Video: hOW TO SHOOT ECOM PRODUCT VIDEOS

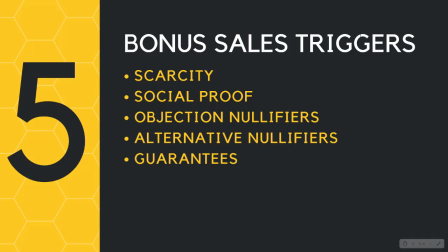(20:39)
You get way more sales than you would if you didn't put any of these sales triggers. So now I'm going to show you, first of all, I'm going to show you how a live demonstration of an edit
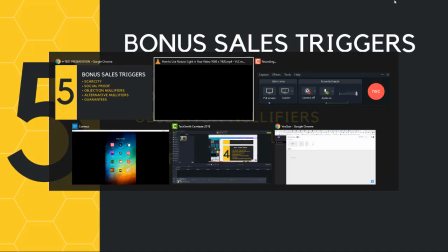(20:52)
so that you see how we apply all of these things in real time. All right. So that's my screen, the screen of my phone.
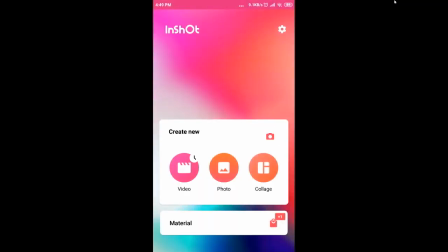(21:03)
So I'm using InShot for this demonstration. Now the video we have here, I've already added most of the clips, right? So if I scroll to my timeline, you can see some of the clips that we shot. I'll just walk you through what the clips are.
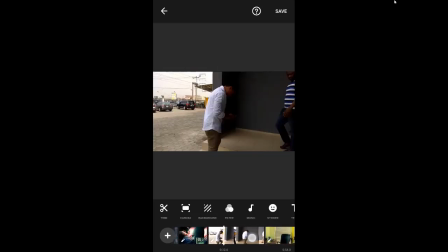(21:18)
So this particular clip, okay, first of all, it starts with, you can see we have the actor who is trying to demonstrate.
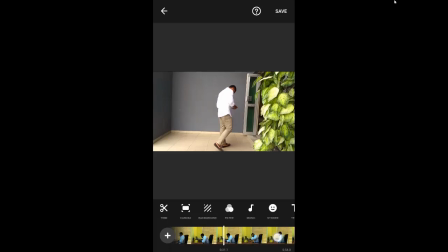(21:25)
Like I said, the product here is a posture corrector, right?
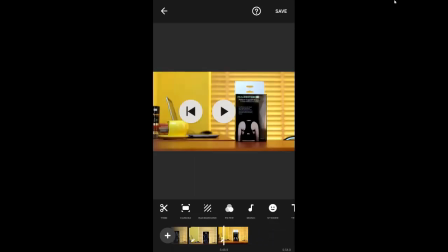(21:32)
That's the product right there. It's a posture corrector that you wear like a bag and helps you straighten your back, right?
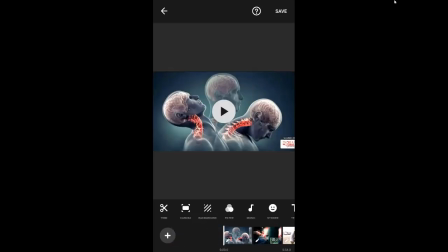(21:37)
Now, the story or the script we want to use is that people have this problem, which is they're always bending their necks and staying for long extended periods on their phones.
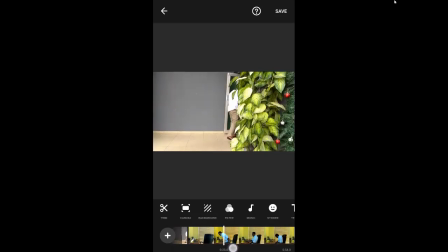(21:50)
What that means, of course, combining it with the time they spend in the office, is that their backs start to hurt.
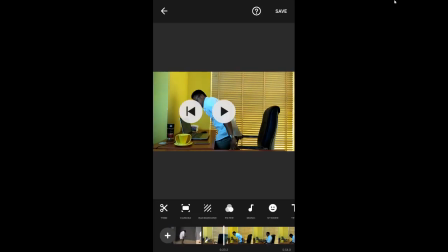(21:57)
They develop back pain, they develop neck pain, which leads to some serious problems and complications like surgery and all of that, right? So you can see all the demo here. Now, that's a storyline. So we're going to be showing people doing those things, not for extended periods, just short clips, so that people can follow along in their head that, okay, oh, so when I'm pressing my phone like this,
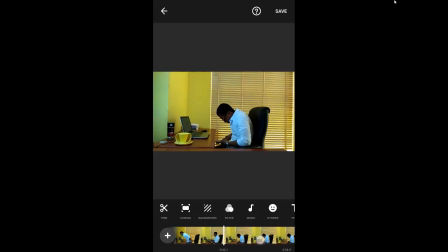(22:19)
that back pain, they're following along. Now you can see the actor in his office pressing his phone and his back is still bent, right?
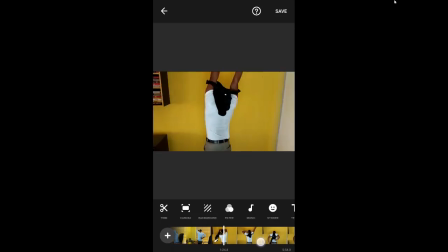(22:27)
And then all the way to where we now say, okay, hey, so that's the problem. Now, how do you solve that problem? You can't remember all the time to keep your back straight. So the problem is solved by, we introduce our product.
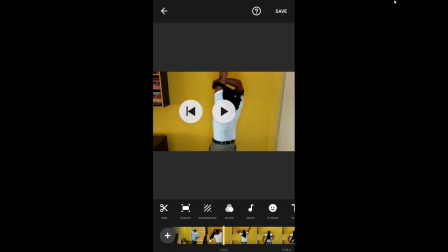(22:43)
At this point, we're saying this product is the solution to the problem we just showed you, which is back pain arising from constant smartphone use or bad posture in the office space. So it shows the product, it shows the actor actually wearing the product.
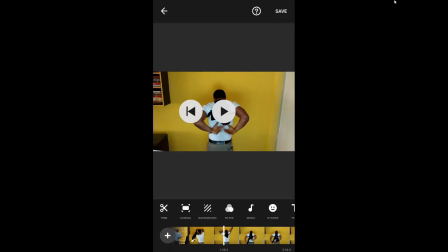(23:00)
So it's also serving as a demonstration, showing how you use that product, how you wear it, how you buckle it. And then we also put a clip here that shows that it's not just for males, that a woman can also wear it. So we had 2 clips. We shot a guy wearing it, and then we also shot a lady wearing it.
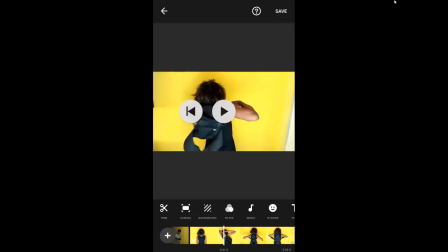(23:20)
So you must think of these things. If your audience is going to be, if you shoot only males, then it's possible that the woman will see it and be like, okay, maybe this product is for guys alone. But if you plan to target women, then make sure that when you shoot, you include or try as much as possible to put a woman into the picture, right?
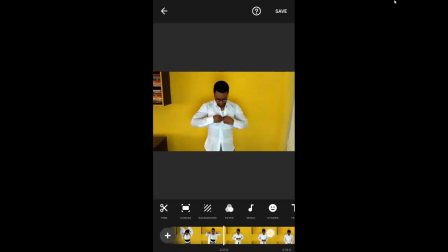(23:39)
So, and here we're showing that the product can be worn underneath your clothing. Now, we are not saying it, we are showing it, we're demonstrating it. So as the person is watching, they can see, oh wow, so that means this thing can even go under my shirt and no one will know I'm wearing this thing. So that way they follow. That's what makes video very powerful. You can show these things. And then if you remember the 4th step in the sequence, we said, once they've used your product and solved the problem,
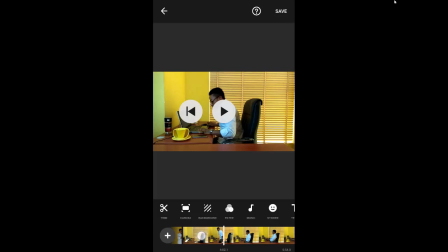(24:09)
show what life is like. What's the experience like now that the problem is solved?
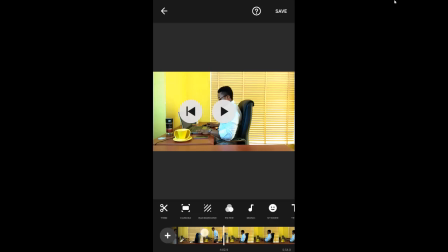(24:15)
You want to help the customer to go in his mind to a situation where the problem is now solved, right? So this is the actor now. His neck pain is gone, the back pain is gone, his posture is correct, and he's there walking.
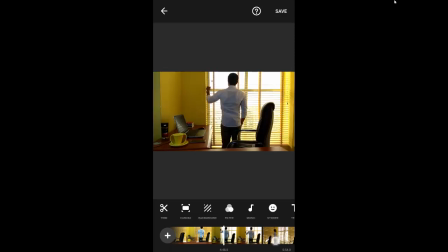(24:30)
Very simple, right? So that's basically what you have.
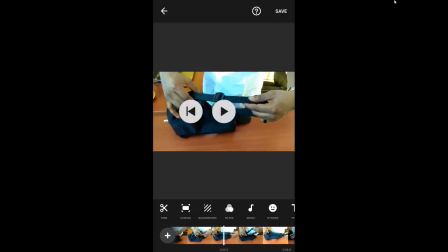(24:34)
So then I just showed like an extra clip showing that it's adjustable for different sizes, right? So you can add small details like that if you need to explain that for your product.
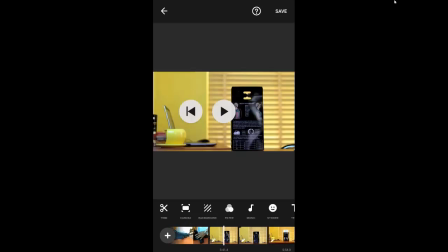(24:45)
And then we have the last shot just showing the product on the table.